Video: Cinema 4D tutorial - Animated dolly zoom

Hey guys, Sean here, and today I thought we'd look at setting up an animated Dolly Zoom inside Cinema 4D. A Dolly Zoom is typically an in-camera technique where we move towards a subject while at the same time changing the camera's focal length. This is a great technique to enhance a situation or to make it feel more dramatic.
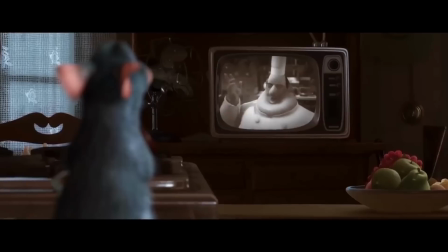15s
Made famous by movies like Vertigo and Jaws, but it's also not uncommon for animations to take full advantage of this technique to assist with the story. And with that in mind, let's jump into cinema, start setting up the Dolly Zoom and see what sort of effects we can get. You mean zoom in? Yeah, let's zoom in.
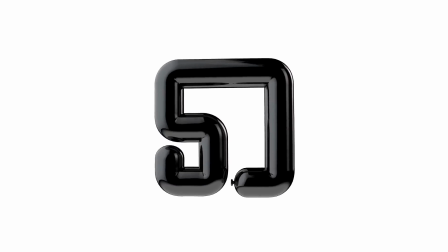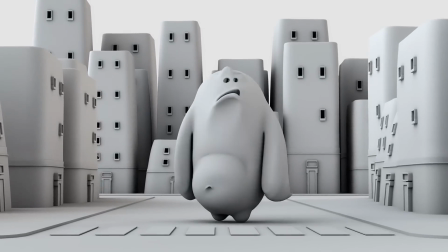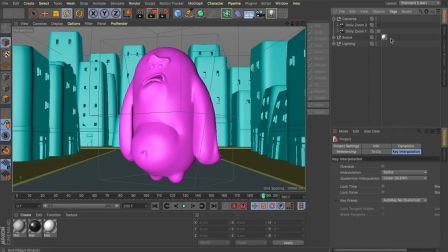42s
Hey guys, so let's have a real quick look at this scene that we're going to be using to create this Dolly Zoom effect.
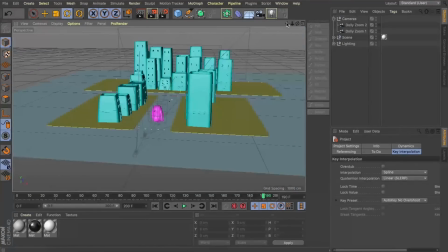47s
Let me jump out of this camera for a second. You can see I've set up this little town for us with our character in the foreground.
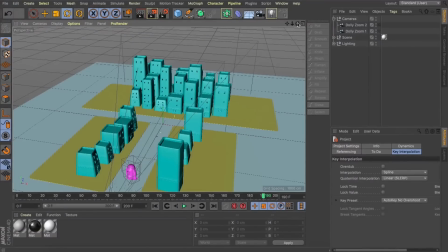53s
Now that's going to be the key with this technique. What you need is something in the foreground as well as the background, because what we're going to be doing is manipulating the perspective between the two.
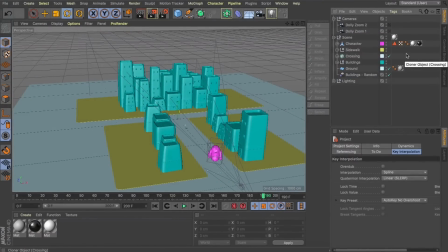62s
Something I've been able to take away from watching Chad Ashley's videos is him using the layer system to quickly identify things within his scene. Because I was just going for that clay render look, you can make it a bit tougher to instantly identify what you're working with.
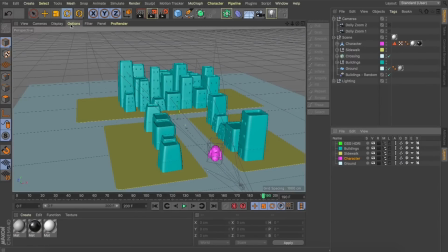76s
So I found this to be a great tool to assist with my workflow. You can see I can turn that layer color off and that'll bring us back to our base textures.
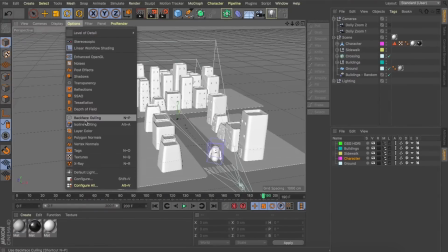84s
I'm going to leave our layer color on for this. Now let's have a look at this camera that I've set up earlier.
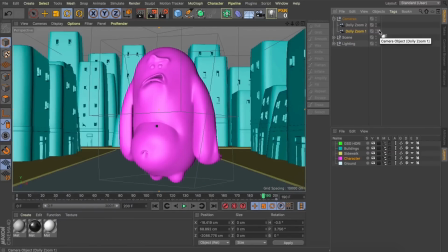90s
I'm just going to hide them so they don't obstruct our view in our scene. And you see as I jump to frame 0 with our first camera selected, it's got a focal length of 85.
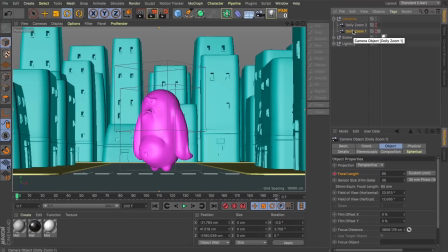101s
This is quite a high focal length, and you can see it starts to flatten out our city a bit. Those buildings at the back are quite big and seem to be a similar scale to the ones left and right of our character. Now if I hit play on our timeline, this camera is moving towards our subject while at the same time lowering its focal length.
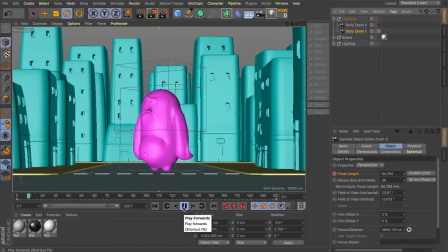119s
And you can see those back buildings start to push back and really shrink, and we really get this sense of scale and space as we move towards our subject.
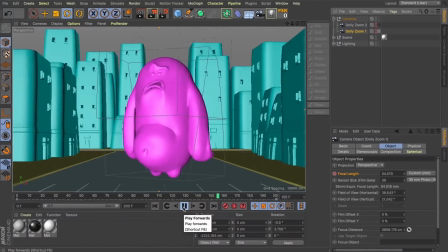127s
So what we're going to have a go at is recreating these cameras in this scene. I'm going to delete those cameras and drop a new one into our scene.
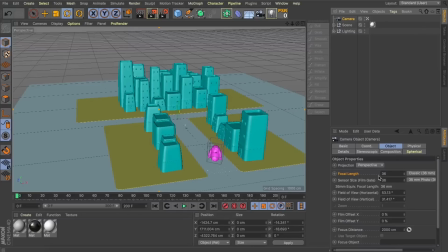136s
Let's look through that, and the first thing I'm going to do is change our focal length. We know we want to start this technique with a higher focal length.
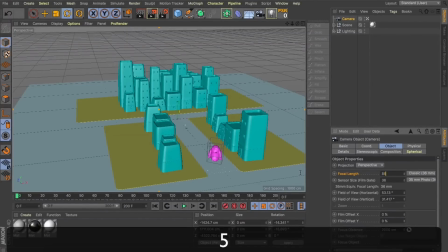144s
So let's change it to 85.
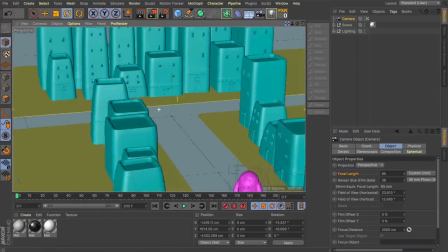146s
Next, what we need to do is shift our camera's position, framing up our little character, just framing up our character into the middle here.
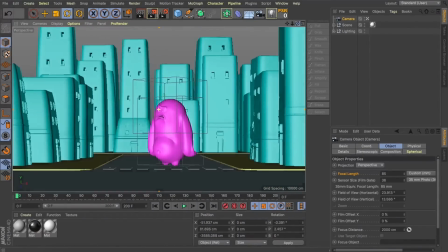154s
Getting a little bit lower on this one. And I think somewhere about here is going to work nicely for us.
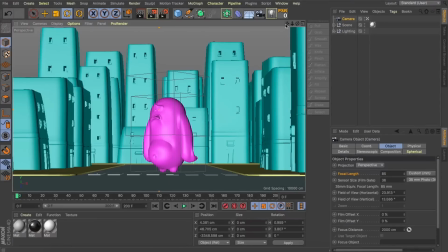161s
Great, we can see those back buildings as well as the buildings on either side of our character are looking a relatively similar scale, and that's exactly what we're after here. So now what we're going to do is add a keyframe for the focal length of our camera as well as its position.
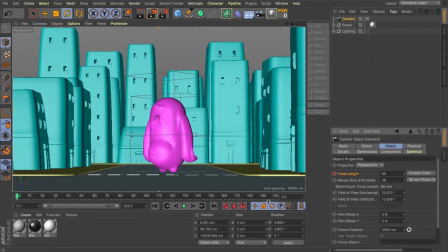177s
What I'm going to do is come to the very last keyframe in our timeline. Now what we're going to do is change our focal length to something smaller.
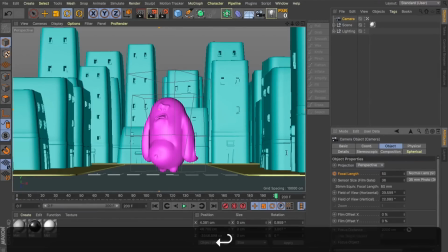184s
I'm going to set this to 50 and add another keyframe.
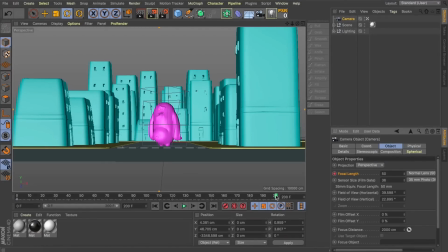189s
Now you can see as I scrub through the timeline now, we haven't changed our camera's position,
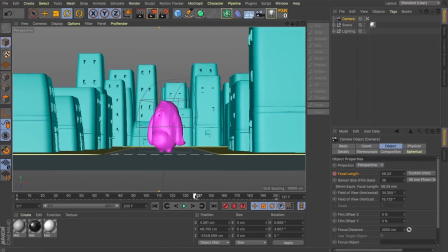194s
but you can see it appears to be pulling back away from our subject, and this is the first step for us.
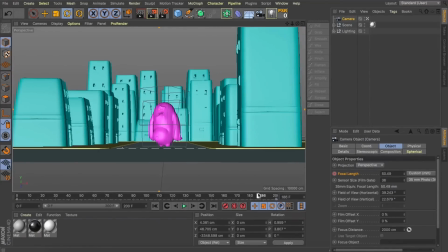199s
Now while we're on that last keyframe, what I'm also going to do is move our camera.
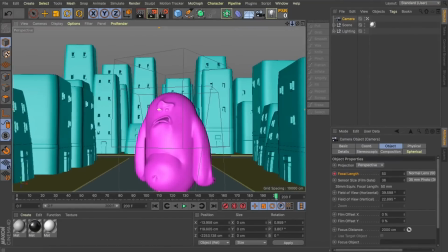204s
I'm going to track it towards our subject. Reframe him up a little bit.
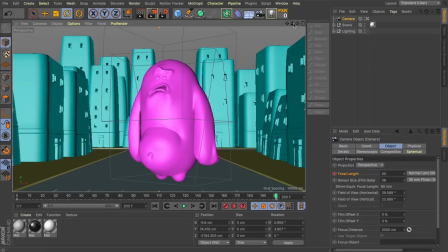214s
Nice, somewhere about there, looks good. This is going to be our final frame. Now we just need to add a keyframe to set that position of the camera.
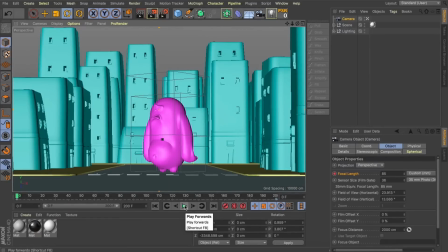224s
Now I'm going to jump back to frame 0 and let's have a look at this. We start to track towards our little character in the middle of the street here, while at the same time opening up our focal length.
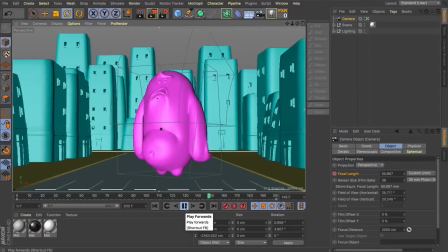235s
And you can see those buildings start to really push back, and we get this nice sense of scale and size.
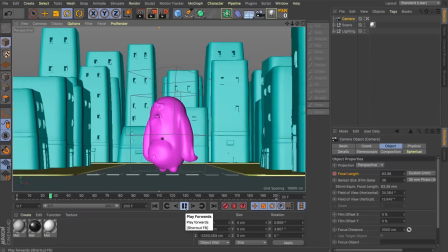241s
And it's a really great way to make your scenes feel more dramatic.